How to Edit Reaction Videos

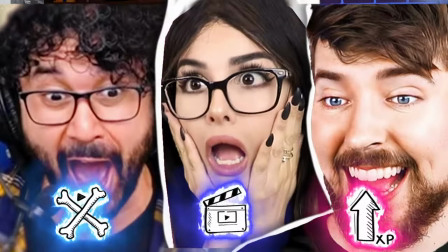0s
So essentially, there are three main levels when it comes to creating react style content.
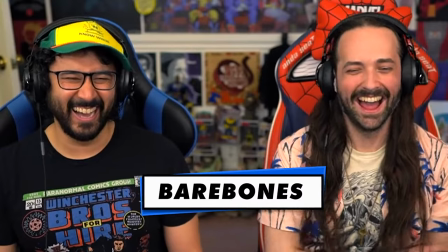5s
Number one, bare bones, where you just simply have a reaction. Number two, well-edited react videos.
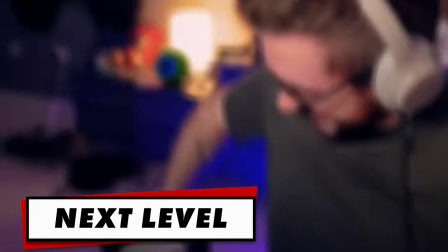10s
And number three, next level react videos that just knock it out of the park. And I'm going to show you what goes into creating all three of them.
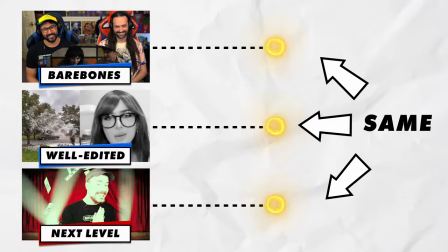17s
But really at the core of all of these different levels is the exact same thing. And it's just the editing that sets them apart. So what is that core? Well, it's just simply a reaction to a clip. For example, look at this reaction video from CLR Bruce Rivers.
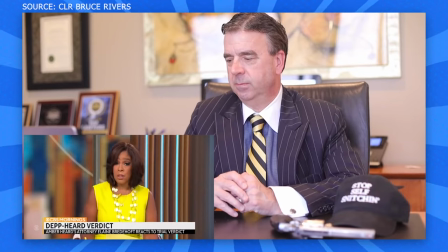32s
Now, this is a bare-bones react video. There's barely any editing on it. And essentially, all it is is him setting up a camera in front of him, capturing his reaction.
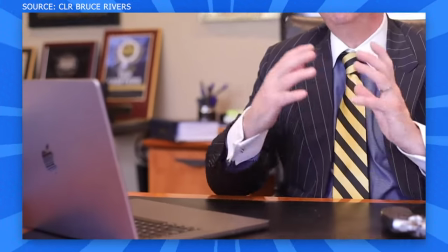41s
Sometimes it's not even framed really well. Then on his desk, he has a laptop with the video he's going to watch, probably screen recording it.
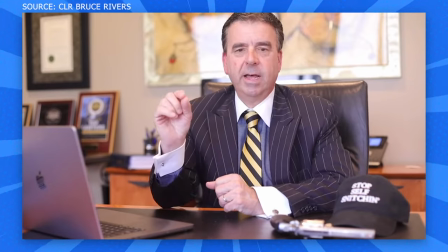47s
And he just presses play when he wants to play the video, pause when he wants to add his own opinion or professional expertise, and so on until the video is done. It's that simple. And the only real technical thing you're going to have to do here is to sync up your camera footage with the screen capture. And that's really easy to do. You can just manually sync up the clips, you know, find the point where you click play, put the start of the screen capture at that point, make sure that it all lines up and there you go.
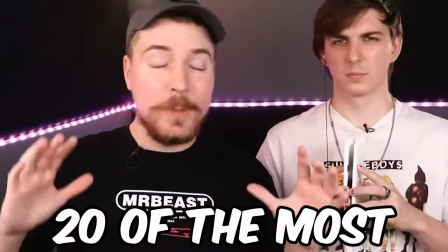72s
But there is a quicker and more exact way to do this. And all you have to do is play a clip out loud on your computer that your camera also picks up. Now, once you have those two clips where your camera and the screen capture have captured that audio sound so it could be a song drag both clips into
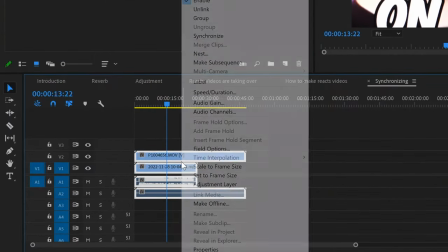87s
premiere pro stack them on top of each other select both of them and then right click and click synchronize just simply click okay and what this is going to do is it's going to analyze the audio waveforms of both of these clips and line them up perfectly it works in
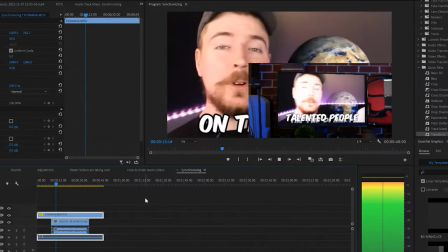102s
probably a minute or less depending on how long the clip is and it will save you so much time and headache trying to line them up getting them perfect seriously you'll thank me later.
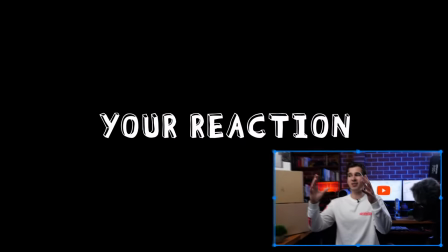112s
And then the only other technical thing you're going to need to learn how to do is just to scale down the clip and put it in the corner so you have your reaction in the background,
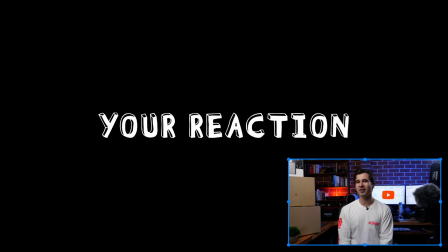119s
you have the clip in the foreground and that's it.
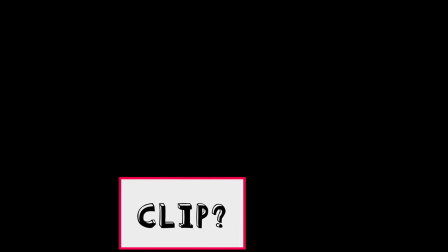122s
Now where you put your scaled down clip really depends on your setup and you can use your eyeline as a guide.
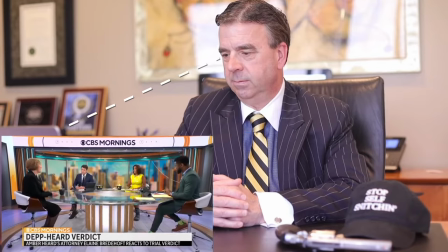129s
For example if we look at Bruce he's looking down to the lower left corner of his screen where his laptop is placed so it makes sense to put the clip in that corner.
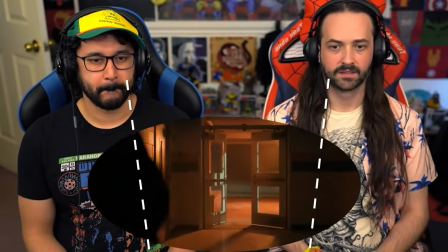138s
Real rejects are watching a screen in front of them, so having the clip at the bottom of the screen also makes sense.
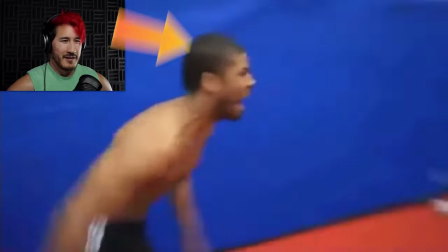144s
If you're looking to the left, put the clip on the left side. If you're looking to the right, obviously put the clip on the right side.
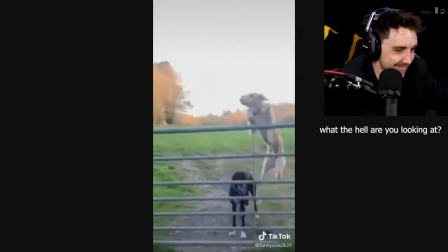150s
Always use your eyeline as a guide, otherwise it's gonna look a bit weird. But if you want to enhance these simple bare-bone videos,
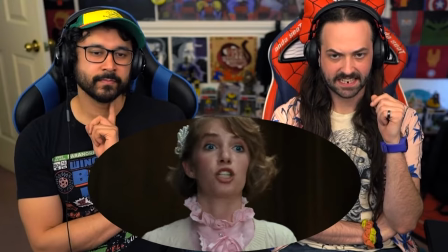156s
something I've noticed a lot of people do is emphasize their reaction by cutting out the
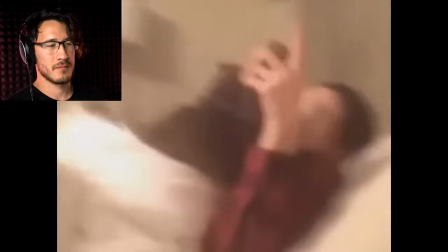161s
clip entirely and just having the camera footage when it's your opinion when it's your reaction,
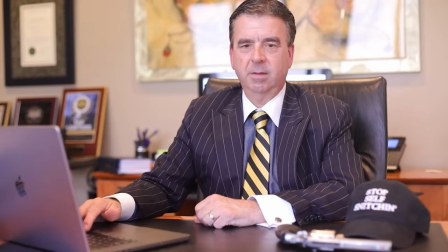166s
because that eliminates all distractions and puts the focus on you.
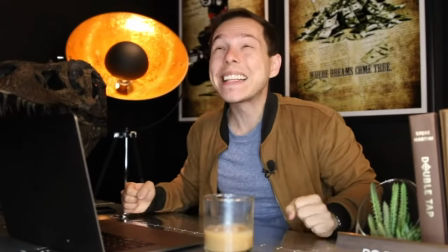170s
And then slightly moving up the scale, we have people like Graham Stephan and KSI who have slightly more involved editing.
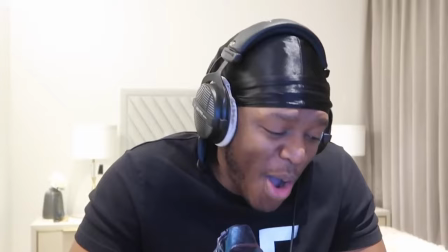176s
It makes the videos more engaging, but they're still pretty bare bones. They're pretty simple. Real Rejects is another great example of this. And I found this really useful tutorial from KSI's editor,
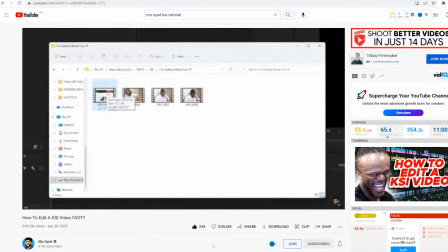188s
Mursaid, who broke down how to edit Reacts videos super, super efficiently, something that I actually deployed in my own React video, which I'll share with you later. And it makes the editing process so much more enjoyable, so much quicker, and so much more efficient, especially when you're editing a video that's like an hour and a half long. Definitely go check out his video. It is a game changer if you want to do React style content.
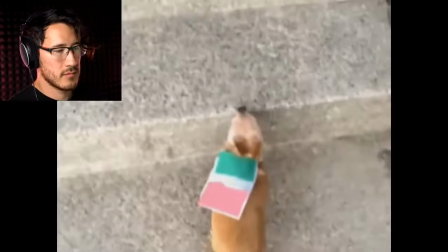210s
Now, if you want to make more engaging or captivating reaction videos like Sniper Wolf or Markiplier, all you really need to do is add a few simple editing techniques. Things like zooms, close-ups, and some simple text overlays go a long way to making the videos much more engaging. Now, if you want that split-screen view kind of like this,
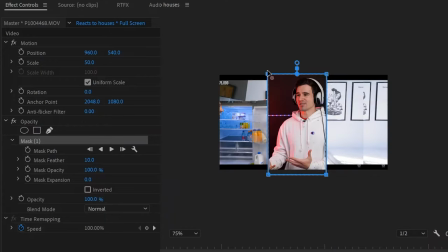228s
then all you have to do in Premiere Pro is either use a mask or the crop effect and simply just adjust it to your liking,
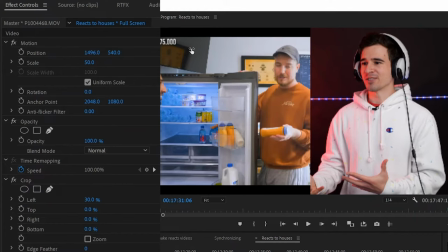234s
whether you want it to be, you know, one quarter of the screen or half of the screen, and then just move it across to the side, put your reaction clip behind that, underneath that layer,
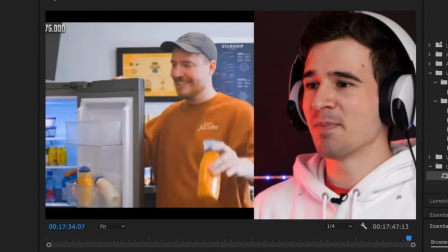243s
and you're good to go.